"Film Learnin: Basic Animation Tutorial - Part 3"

And that's our face, all animated. Okay, we've animated the face. Now, the body.
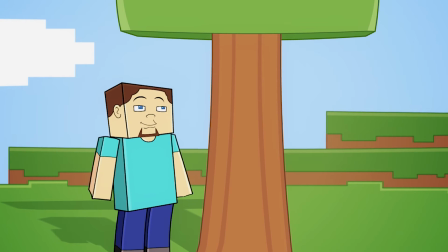[4:17]
For animating the arms and the body, it's really just a personal preference to what you do.
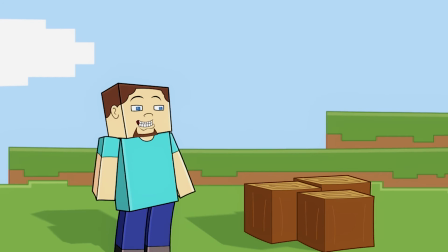[4:21]
My advice is to act out the scene in the mirror and see what you look like doing it.
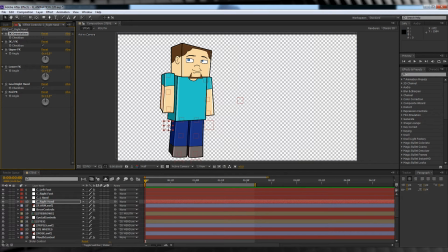[4:26]
But to give you an idea of how you animate with these controls, it's very easy. It's essentially position animation. Hit P, hit the stopwatch, and move the controller where you want your arm or leg to go. Say we want to raise the arm then lower it. We just raise it up, and you guessed it, lower it back down.
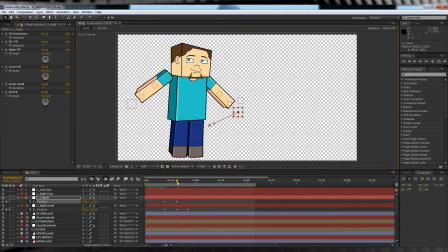[4:46]
I like to animate the arms and then move over to the body. Because let's face it, when we move our arms, our body moves too. When you do this, it really does sell that your character has weight to them as well. So I'll animate both the position and the rotation of the body. First the rotation.
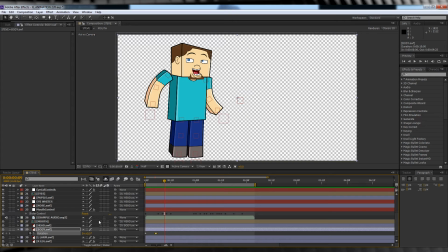[5:05]
When Steve's arm goes back, we'll keyframe the body to rotate back slightly, and then when he moves forward, we rotate it back down again. Moving on to the next part, we'll do the same sort of process, but we'll just modify it a little bit. This will keep it feeling natural and a little more individualistic.
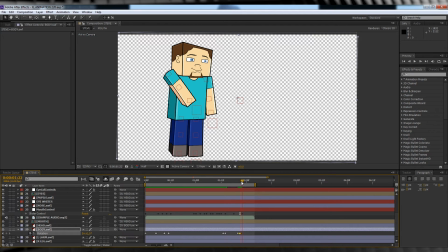[5:25]
I also tend to add a little correction of 1 degree or so after this frame, as it makes it look like he wobbles a little bit.
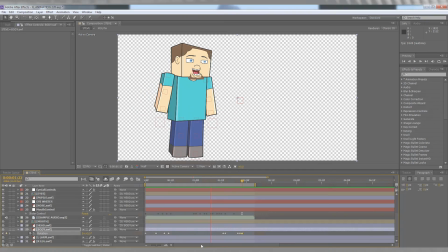[5:32]
It makes your animation seem a little less stiff. The same thing goes for our position animation.
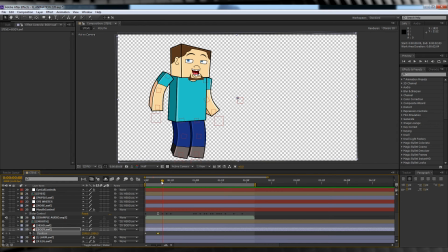[5:36]
When Steve goes back, I'll add a keyframe, raise him up slightly, and as the arm goes down, I'll bring that position back down. Alright, let's move on to the next one, doing the same sort of thing.
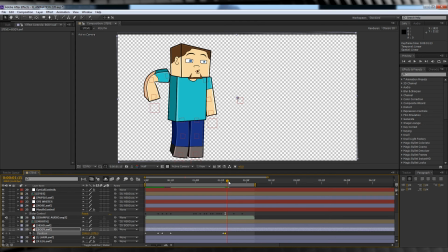The process is pretty much the same. I'll wait 2 frames and then I'll bring him up a little bit more.
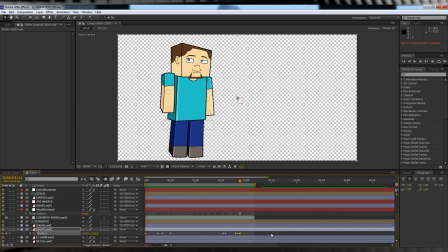[6:08]
If we add all of that up, the mouth, eyelids, eyebrows, arms, and body, we end up with something like this. Not bad, but let's adjust it a little.
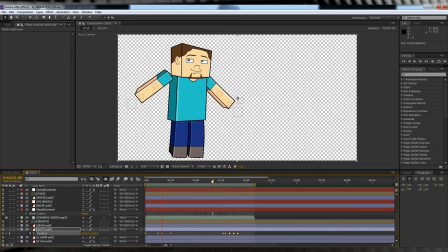[6:23]
A little bit more adjusting. Looks pretty decent, but as you can see, it's not really hard to do. But it does take some time to get it looking just right. Hell, that's animation. It takes patience and attention to detail, but when you get it right, it looks awesome.
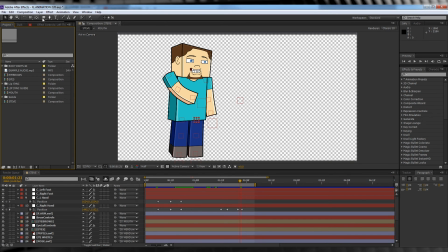[6:40]
Okay, now that we're happy with that animation, let's head up, open a new comp,
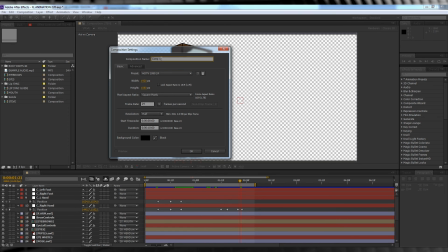[6:44]
make it 1920 by 1080, full HD, and we'll name it Final.
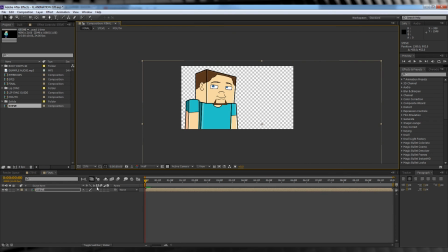[6:51]
Drop our Steve comp right into that shot, scale him up or down depending on whether you want a close-up or a far shot,
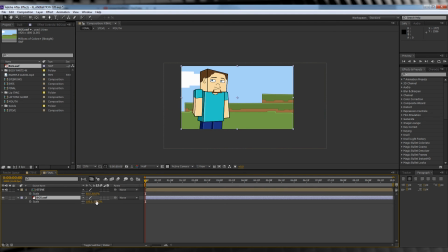[6:57]
then drop in a background and you get something like this.
Well, time to get some wood!
So that's the end of our 3-part series on animating a cartoon in After Effects, guys. I hope you enjoyed it. If you did, be sure to hit that thumbs up and share the video. If you're new here, slap a click on that subscribe button. We have new episodes every week. Check out my own animated show, Video Games vs. Real Life, right here. As always, thanks for watching. If you have a request, hit me up on Twitter or the Facebook page. And until next week, my fine-feathered friends, keep learning!